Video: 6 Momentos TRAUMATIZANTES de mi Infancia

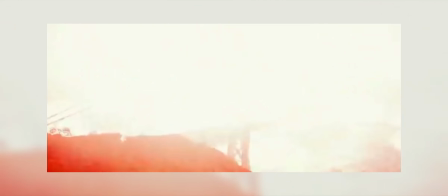Lo más impactante que muestran aquí es el Golden Gate siendo destruido Porque al
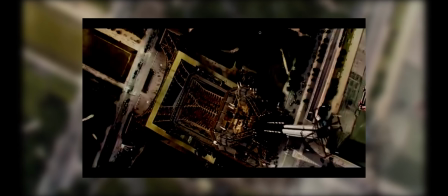parecer destruir monumentos famosos Sigue siendo algo que las películas continúan haciendo Esperando una
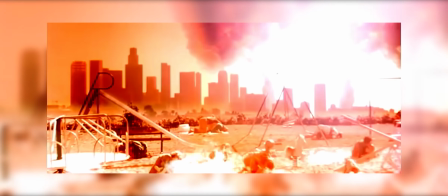reacción de la audiencia Mientras tanto Terminator 2 muestra niños siendo evaporados
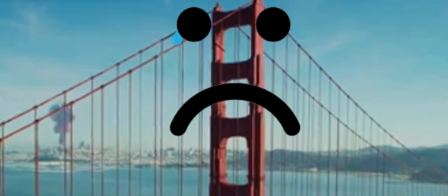Lárguense de aquí con su mugre puente todo feo No quiero ponderar la escena original solo por el simple hecho de que era más violenta Porque es más que solo eso Armaban mucho mejor su suspenso Empezando porque aquí no hay ninguna narración sosa tipo Así es como el mundo solía ser
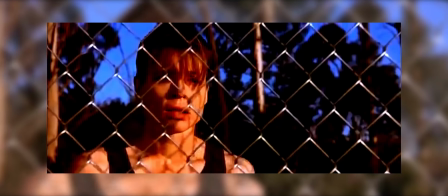Nada de esa va Sofía Aquí Sarah Connors se encuentra en un silencio
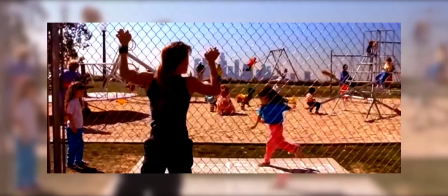envolvente Gritando desesperada sin que sus alaridos se puedan escuchar Hasta que...
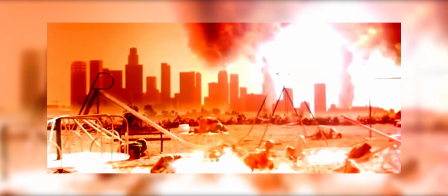¡BOOM! Y todo lo que sigue después de eso Tiene más emoción que tu ya muy típica explosión de CGI Lo
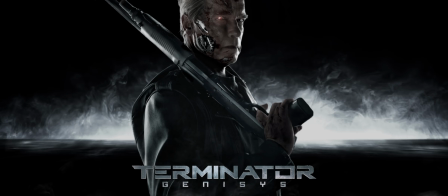que estoy diciendo es que lo único que me traumatizó de Terminator Genisys Es su forma de escribir Genisys Mientras que Terminator 2,
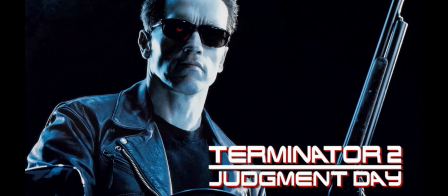tú hiciste un gran trabajo Fuiste la bomba
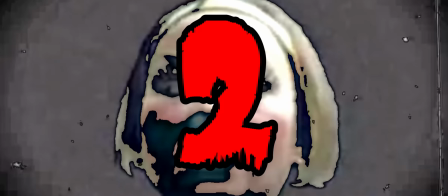Número 2 Ailina de Space Goofs Hace mucho tiempo, en el canal Disney XD Antes de que fuera Disney XD Pero después de que fuera Fox Kids O sea cuando era Jetix Maldito canal con desorden de personalidad
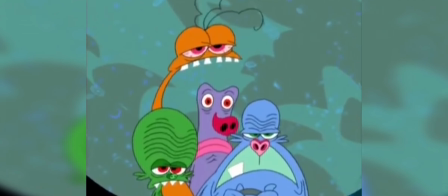múltiple En esta última pasaban Space Goofs Muy pocos la recordarán Era una caricatura francesa del estudio
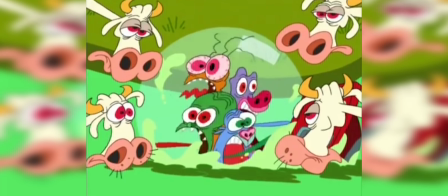Xilam Era de esos shows que Solo Jetix podía pasar Eso es un cumplido O una crítica La verdad No lo sé
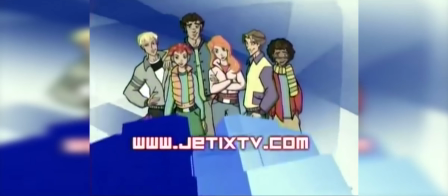Jetix era el canal número uno Para ver un montón de series y caricaturas Que ni al caso Por
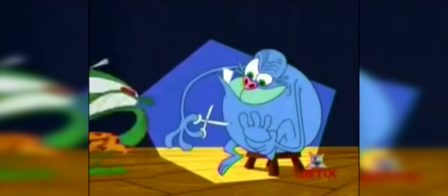ejemplo Space Goose Aunque con toda la sinceridad del mundo Me gustaba este show
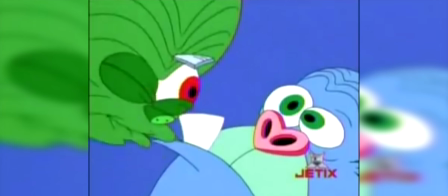de niño Bastante,
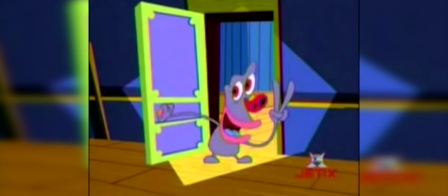a un nivel que no logro comprender Llegué a hacer figuras de plastilina de estos personajes Hasta los dibujé en Paint No dibujo
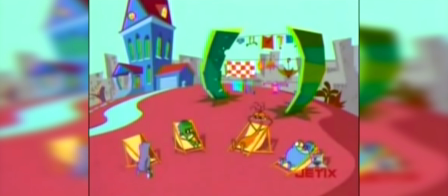cualquier cosa en Paint Y hoy en día es un show que No estoy interesado
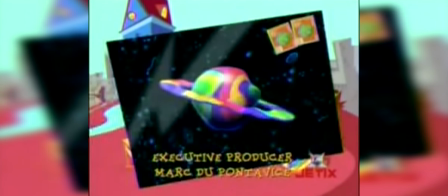en volver a revivir En mucho tiempo Pero hay un elemento Que se ha
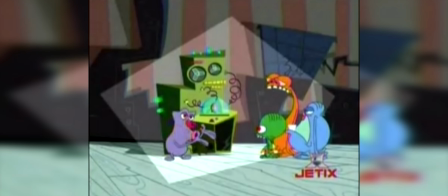mantenido conmigo Un capítulo donde Etno Este moradito de aquí,
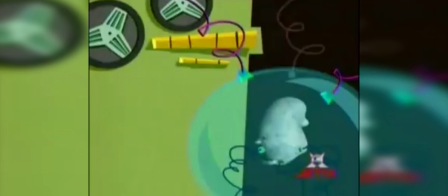que era el científico del grupo Y el único buen personaje Creó una inteligencia artificial llamada Alina para la casa de inquilinos En la que viven,
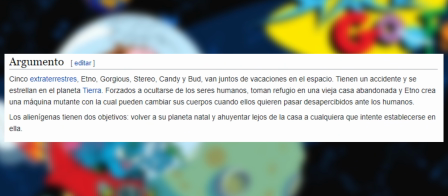aquí está la sinopsis De Wikipedia, déjenme en paz El caso es que esta inteligencia artificial Es representada
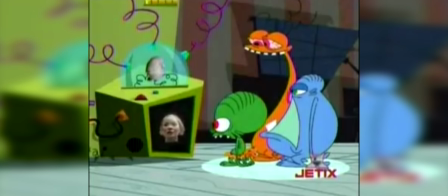visualmente Por un dibujo en computadora De una mujer y por algún condenado motivo,
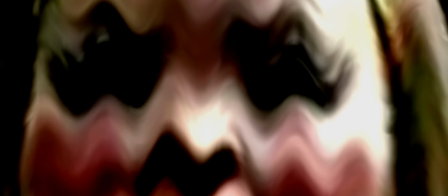alguien pensó que no solo debía ser una cara en 3D, debía meterte en las profundidades más oscuras del valle inquietante y cuestionarte el significado del ser humano,
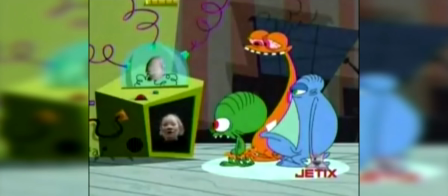solo, solo solo mirenla disculpa, puedo parecerte una patata ordinaria,
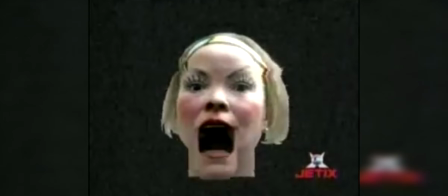pero tengo la capacidad y velocidad de procesamiento de 20 millones de supercomputadoras
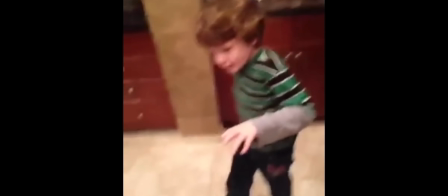en el nombre de Jesús de Nazaret, porque ¿quién dijo? Oye, oye, sí, me gusta, me gusta cómo se ve, da como que esta ligera sensación a las flaquezas de la condición humana Y los terribles secretos que podemos esconder en lo más profundo de nuestra alma Sí,
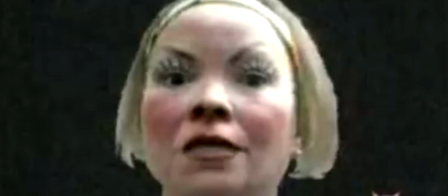sí, sí, creo que a los niños les va a encantar La forma en la que se ve detenida, ya de por sí,
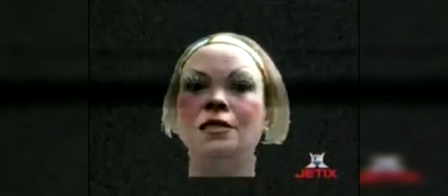ya de por sí Pero cuando habla y mueve la boca, es como si un demonio alienígena estuviera tratando de imitarnos Y falla,
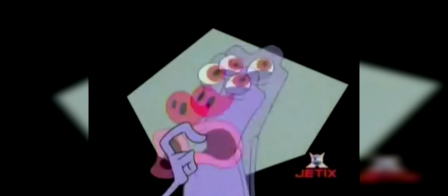oh, vaya que falla Y no conformes con esto Al final Ethno,
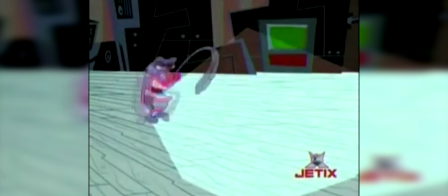quien creó a la inteligencia artificial Es puesto en la máquina para hacer la nueva inteligencia artificial Un montón de cosas pasaron En serio,
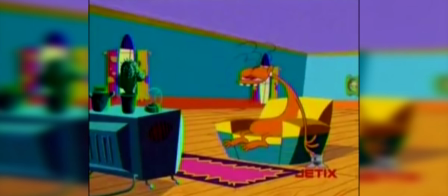no importa Y una nueva cara aparece y ¿Canal 12?